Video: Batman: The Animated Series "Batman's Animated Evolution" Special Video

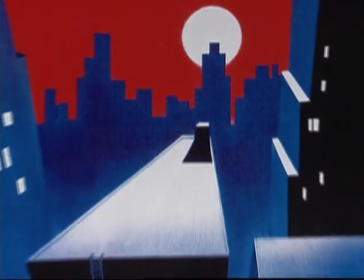12:27 It was a technique that he used where would suggest a lot more detail than actually existed,
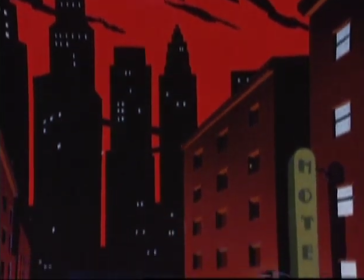12:31 but did it in such a way that every element that he added to his paintings, to his illustrations,
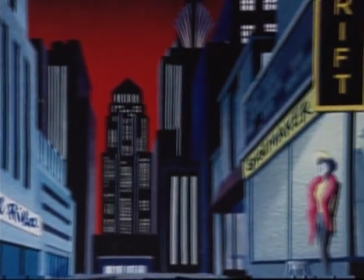12:38 mattered, and they would allow your imagination to fill in the blanks.
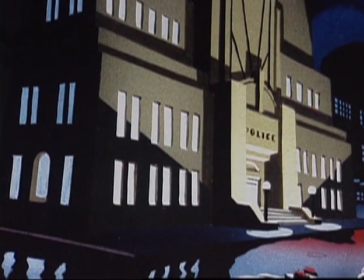12:41 It was almost like watching a three-dimensional pastel image, which they achieved by using black paper and pastels.
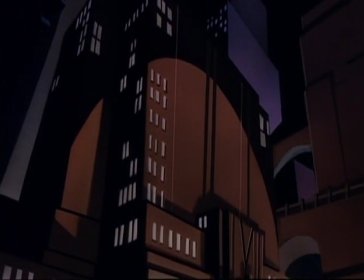12:50 With Bruce and Eric's new take on Batman, our studio was starting at a new place.
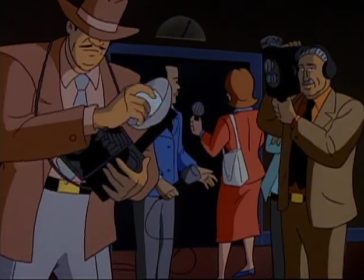12:55 We were starting with black paper and this darkness, and out of the darkness came the new vision of Batman.
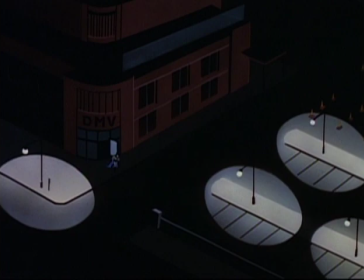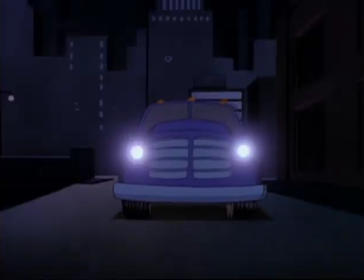With the Batman series, it was a perfect example of keeping everything dark without having to paint it dark.
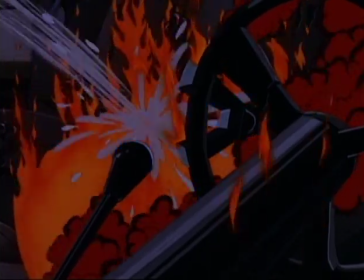13:18 It was, you know, we started off in the world of black and we just sort of lit it just like the nighttime works anyway.
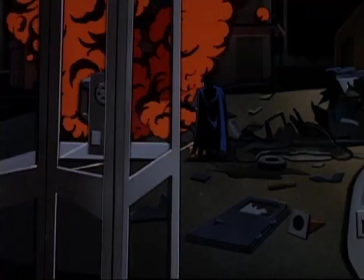13:24 Turn off the lights and everything disappears, but when you turn them on, only the leading edges of everything sort of stand out.
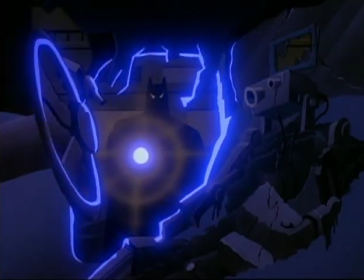13:30 So we tried to maintain that as much as we could. No one had ever seen an adventure cartoon that looked like that.
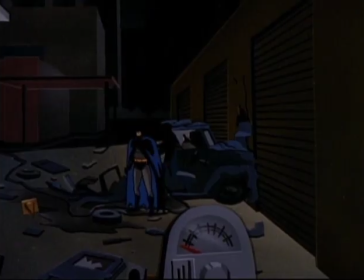13:35 It didn't look like anime. It didn't look like Johnny Quest. It was its own thing. I mean, those frames stand on their own as artwork.
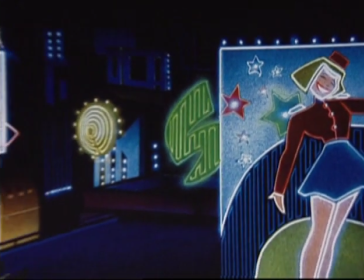13:42 Individual frames, they're that good. We certainly wanted to incorporate our own new twists on the character.
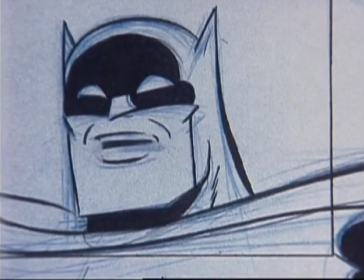13:47 We wanted to make it unique to us. Bruce understood that animation shouldn't look realistic.
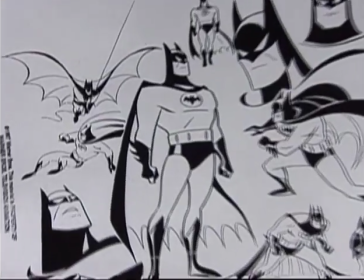13:54 If you're dealing in animation, why not exaggerate? And he did it. Detail was stripped down to a minimum.
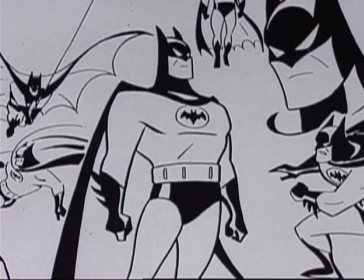14:00 You'll notice the difference between Bruce Timm's Batman and the last Super Friends Batman.
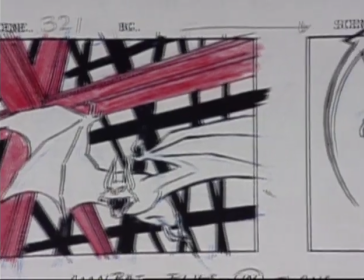14:05 You'll notice it's mostly its line, its design, it's what they call line of action, where things are in a circle or in a straight line in the way the character moves.
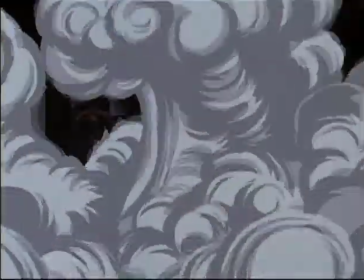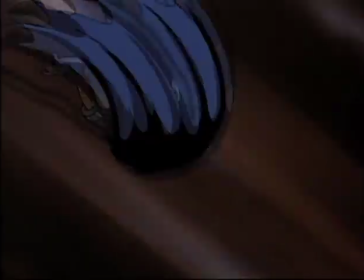In the past, with superhero things, there was always a drive to try and make it look like the comic book with all of the articulation of the muscles and the flowing capes. And what happens is you can do a great model sheet of that, but it's really hard to move it.
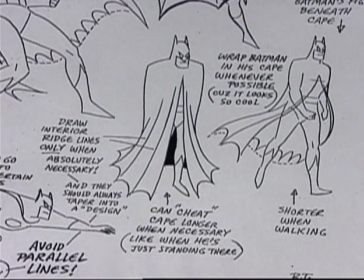14:43 And so Bruce Timm realized that if we simplified it down to sort of like the base elements, that you could get the expression that you needed in order to tell the story,
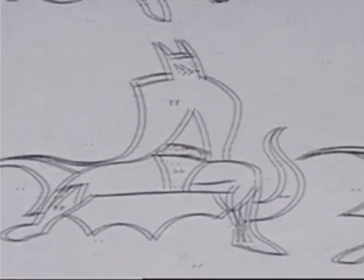14:51 but you also would make it so that it was simple enough to draw so that when you're doing thousands of drawings
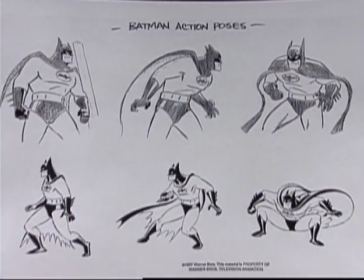14:57 per episode that you'd be able to move it a lot more. They came up with a whole new language for how to animate a TV adventure cartoon.
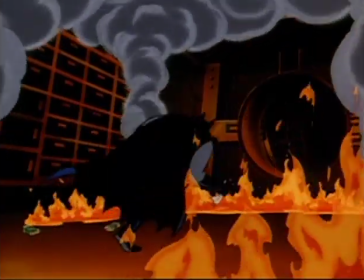15:05 And that's what got everybody excited.
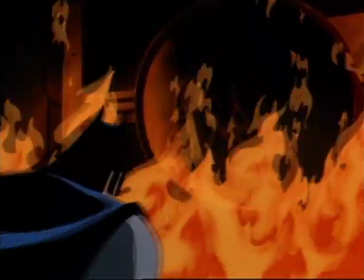15:07 The fact that it was dark, that there was minimal music being used, that the actors were acting.
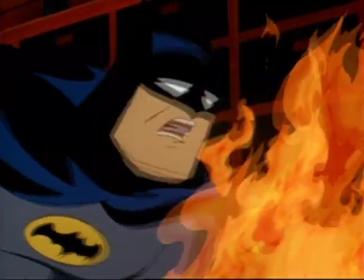15:14 Bruce. What? Can't be.
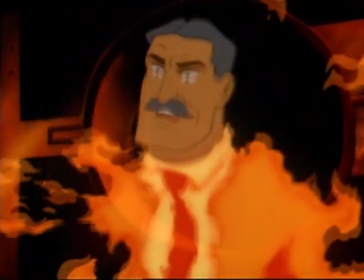15:21 Bruce. Bruce, you have failed.
I remember watching that opening for the first time ever.
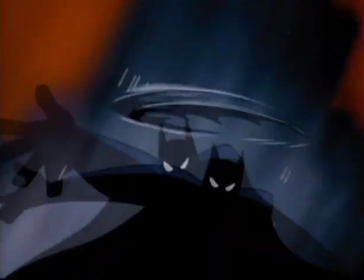15:27 Yeah, that great music. It was really dramatic, and the you know, heavy shadows and everything.
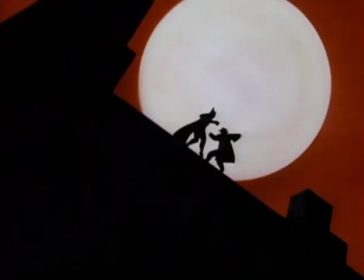15:31 And there was a part where Batman's fighting guys on the roof, and he jumps on a guy and pounces on him and ducks down, and then he rises, and the guy's out, and you don't know what he did to him. And that for me was like, oh, like they're doing things differently, more cinematic.
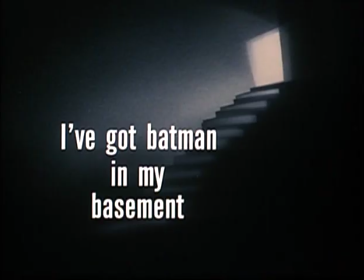15:44 The title cards were completely different for each episode. That was something that hadn't been done in TV animation. I don't know if it was ever done in TV animation. It was certainly done in old theatrical cartoons. And that's a little touch, but a little touches like that mean something. One of the later episodes of Batman the Animated Series was directly tied into the comics in a major way, in that not only did it adapt a comic story that had been done in the 1970s,
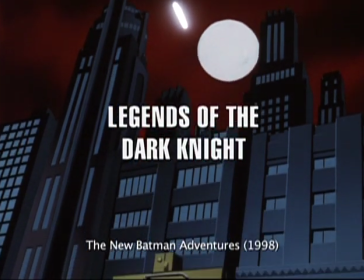16:12 it also directly looked at what the different artistic styles of Batman were in each of their stories.
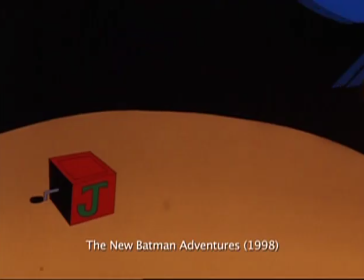16:19 Occasionally we'd say, oh, let's have some fun.
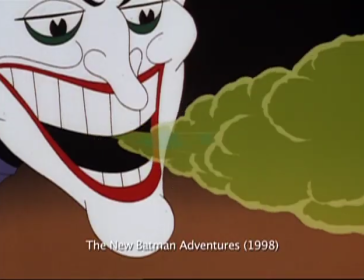16:21 You know, we can't just be doom and gloom all the time, you know, skulking around in dark alleys, you know, versus guys, you know, trench-coated guys with machine guns.